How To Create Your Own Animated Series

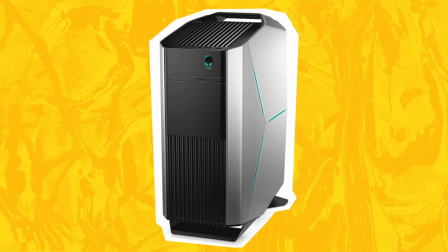[4:09]
Since then, I've upgraded. I use a Dell Alienware Aurora R8 gaming PC.
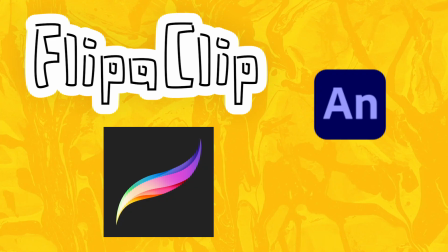[4:13]
It cost me three and a half grand, but don't worry, any animation software is good.
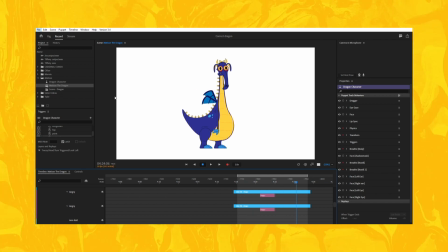[4:18]
Just do the work. Stop finding excuses. After I've done animating on Character Animator, I export it as a PNG sequence and place them into my next program, Blender 3D.
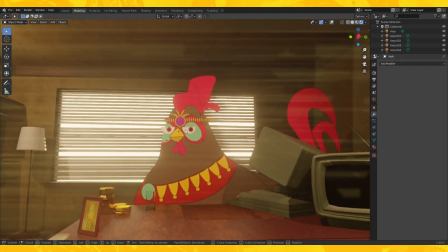[4:27]
Blender recently released a real-time rendering engine called Eevee. I can place my 2D characters inside the environments.
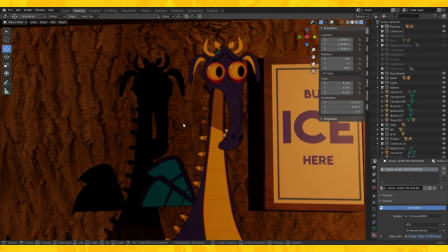[4:34]
They interact with the lighting, cast shadows, and blend well with the environments. Each location I make follows a color scheme.
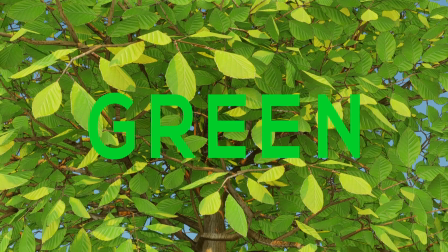[4:41]
Red is judgement, Green is friendly, Gold is greed, Yellow is poor.
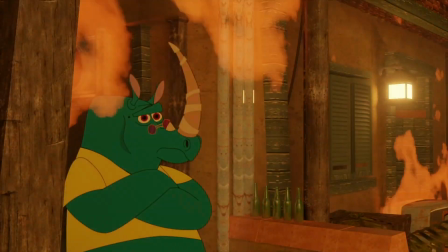[4:46]
The world should reflect the characters and fortify the story. The slums are overcrowded and don't look really clean.
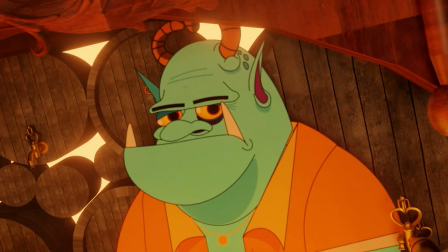[4:51]
The pub is dark but cosy. Notice how Grotto pops out with his blue skin and orange shirt. Then I export the scenes, following the storyboards. Each clip should be around 2.5 to 3 seconds, otherwise... Otherwise you'll...
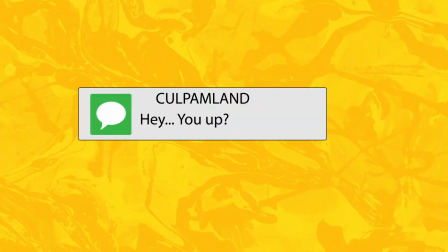[5:07]
Otherwise you'll lose the audience attention. JUST GO AWAY! The first 15 seconds are important.
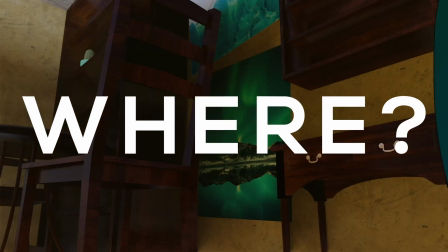[5:13]
The audience should know who the main characters are, where they are, and what they need. The location should change every minute or so.
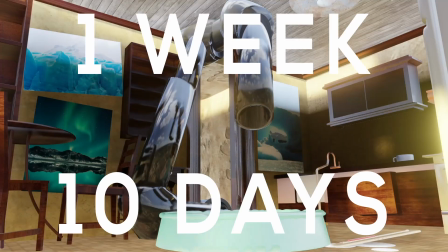[5:19]
It takes me a week to 10 days to make a Culperman episode that is 4 to 6 minutes, depending on what is needed.
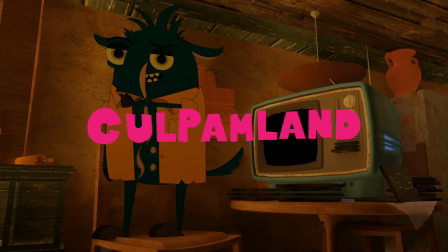[5:25]
I export using these settings. This is my process on how I create my Animator Series Culperman.
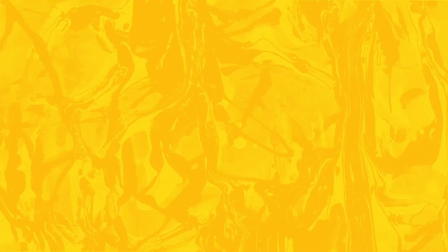[5:30]
Hope you enjoyed it. Be sure to check out the main channel to see the final results.